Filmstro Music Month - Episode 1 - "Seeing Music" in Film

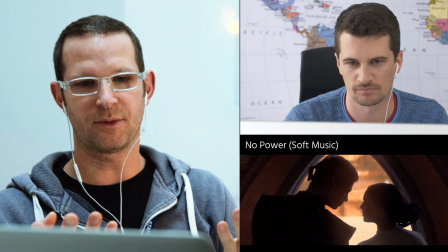The momentum is slow because it's serious. And the power, we could all tell instantly, there are fewer instruments and they're playing softly.
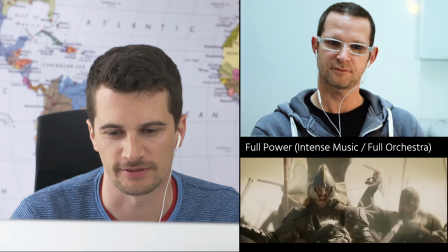Going back to the first power clip, the one with, the war scene.
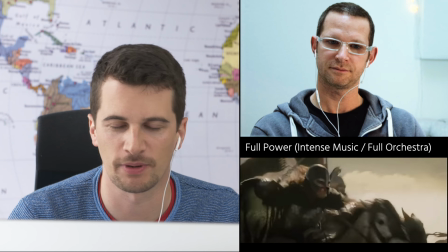I think it's, it also plays with the fact that we all know what,
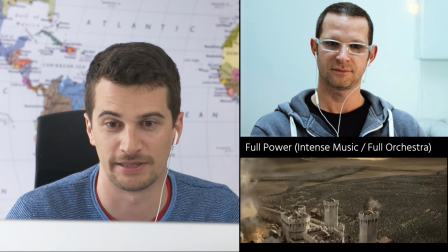like fanfares sound like military type, medieval.
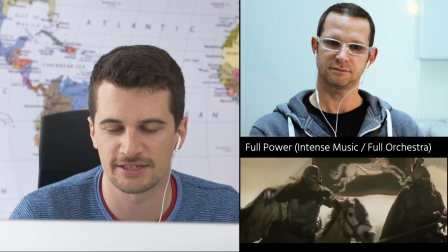We don't see, it's almost like as if there were trumpet players inside that
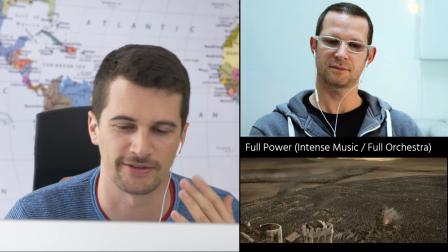phalanx of horses playing that while they were quite obviously on an offensive,
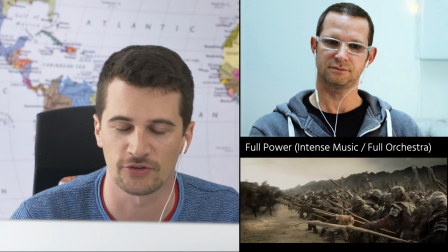pushing back against some threat or whatever. And I think it is also from a filmic point of view, when you film something like this, it's very often,
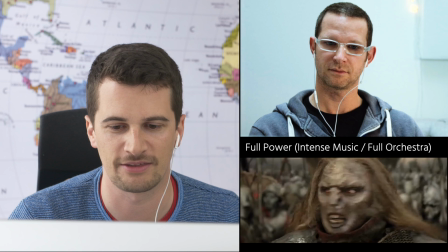even for big budget productions, it's very, very hard to make these mass scenes look realistic because,
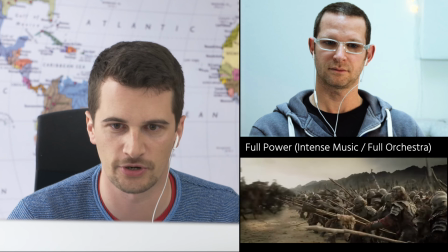put in simple terms, without CGI,
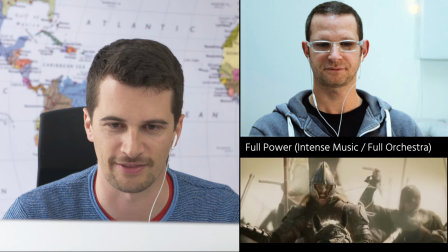it's almost impossible to get this amount of people together for any reasonable amount of money to do that.
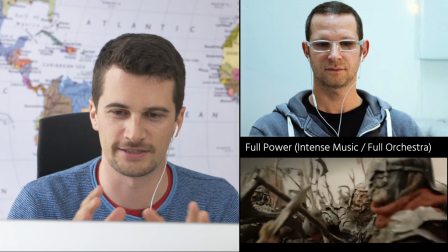So basically what they do is like you always see this, Game of Thrones is a good example as well.
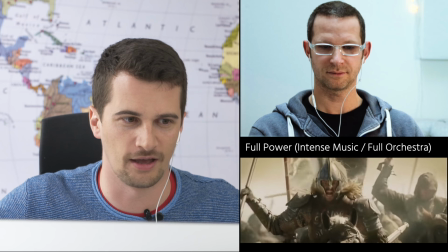You see juxtaposed very large, wide shots where you see a whole army, which is clearly done in CGI.
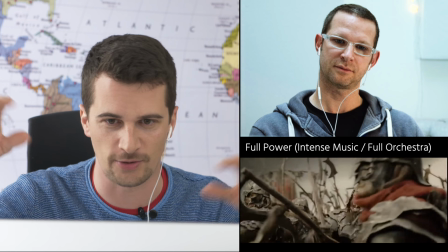It's like crowd replacement and stuff like that.
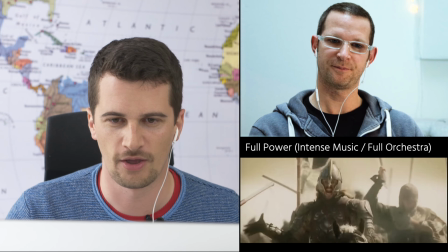And then you see some closer shots, which are more like, like medium type shots, where you have a maximum of maybe 4 or 5 horses next to each other.
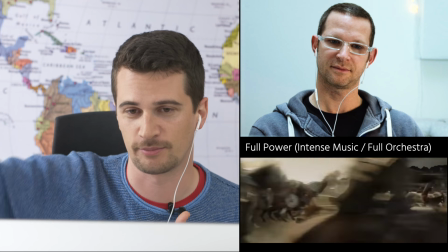And camera quite low, so you don't actually see that there is nothing behind them, or, it's also put in via CGI.
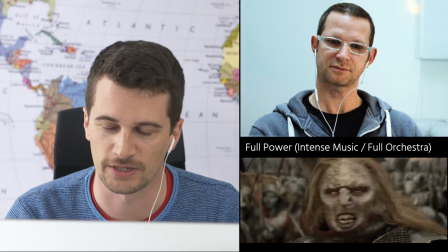Obviously it gets, more easy to do this realistically with CGI these days, but, just to film that.
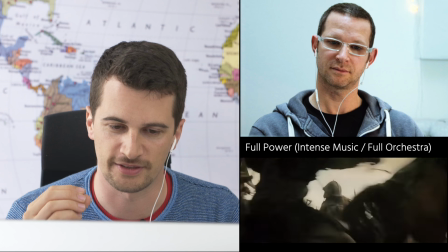And I think the music makes it easier for them because this music gives you, first of all,
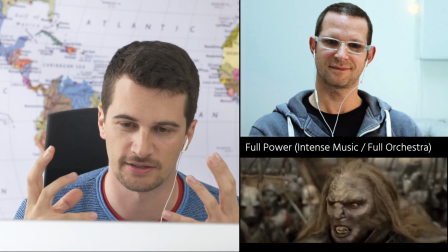the sound element, not just the music, but the crowd sounds that you hear of all these people,
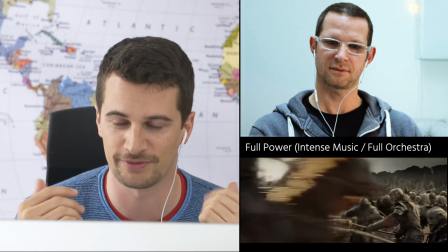which is clearly a lot more people than were actually there when they were filming that.
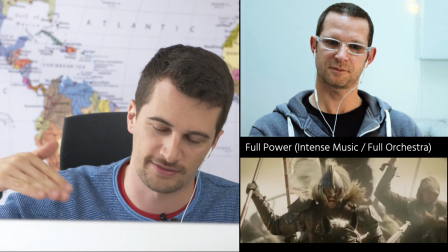And then on top of that, this massive score with this massive
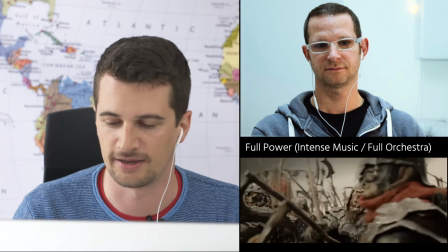sounding, powerful music, and the whole orchestra going for it, as you said.
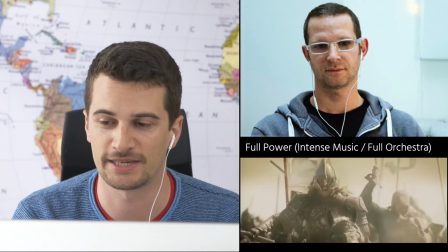I think that together combined makes it a very, very realistic scene, and that actually,
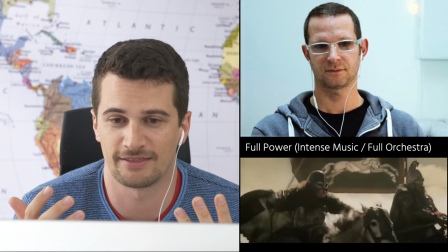that also saves money in post-production, to be honest,
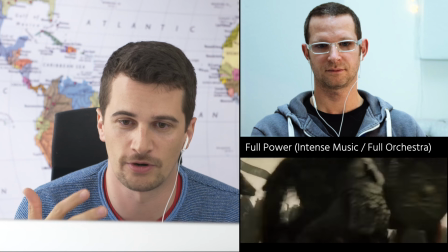because if they didn't have a proper score like that or a proper audio track,
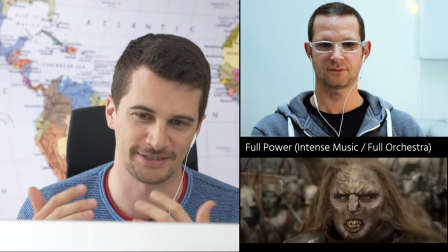which is comparatively, let's say, like in monetary terms, cheap to produce, compared to actually doing,
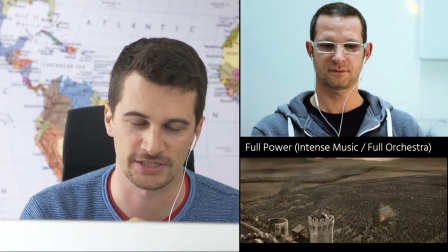like filming that whole thing with an army of extras, or doing a lot more CGI to make it look really big.
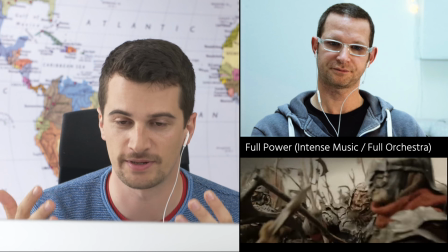I think it just gives it gives them a chance to save money, because it still looks like a huge scene.
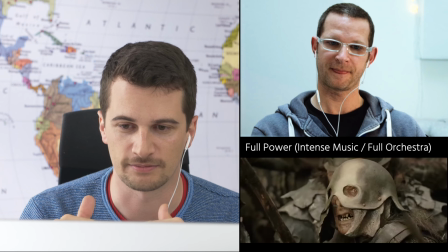And if you take the whole audio level, like that's a good recommendation that I give to everybody all the time,
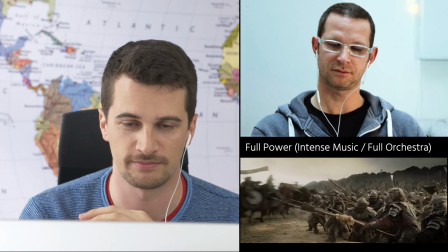is like, watch one of your favorite movies without audio, like no sound, no music,
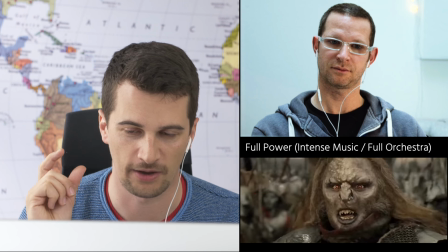nothing, because that's the best way to analyze how a movie is done, how it's edited particularly, because basically sound
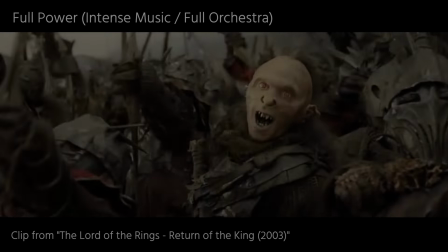and picture editing complement each other, so you don't actually see them,
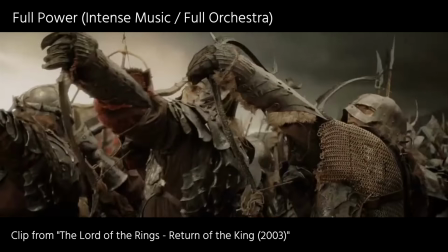like you hide picture cuts by sound because the soundtrack goes over a cut,
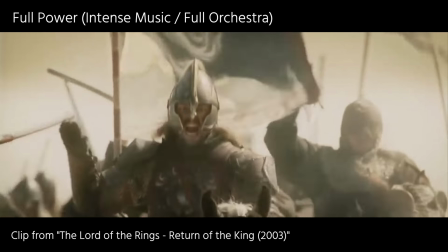put in simple terms. And this is a perfect example for that, because if you take the sound away from that, you could clearly analyze every single shot,
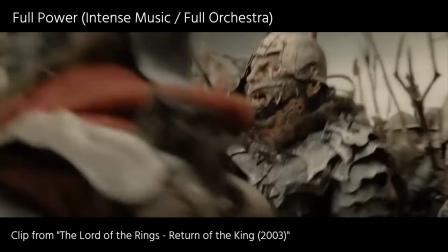and you would see, okay, this is what they filmed, this is what they probably did in the computer,
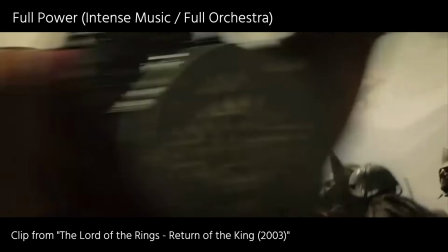this is what they probably added somehow, and there's a couple of shots where you don't see much.
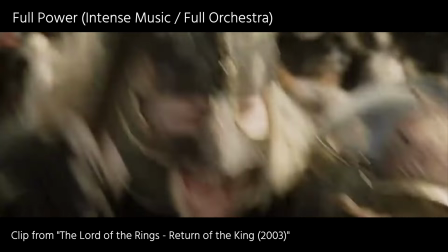It's like it's a way of doing these things very
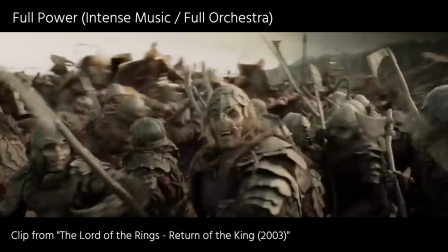convincingly without spending, $500 million, but only 100 million on it.
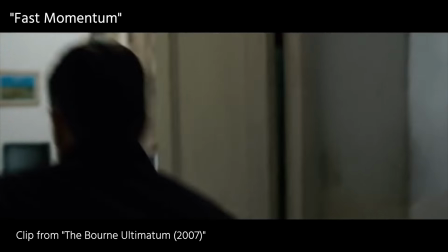So, yeah. I think to wrap up, you talk quite often.
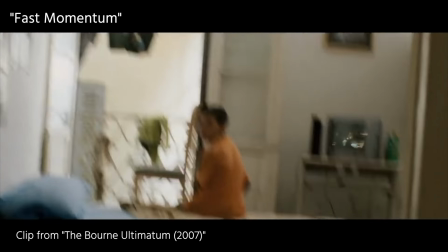I think you as a creative filmmaker, you're interested in the whole juxtaposition side of things.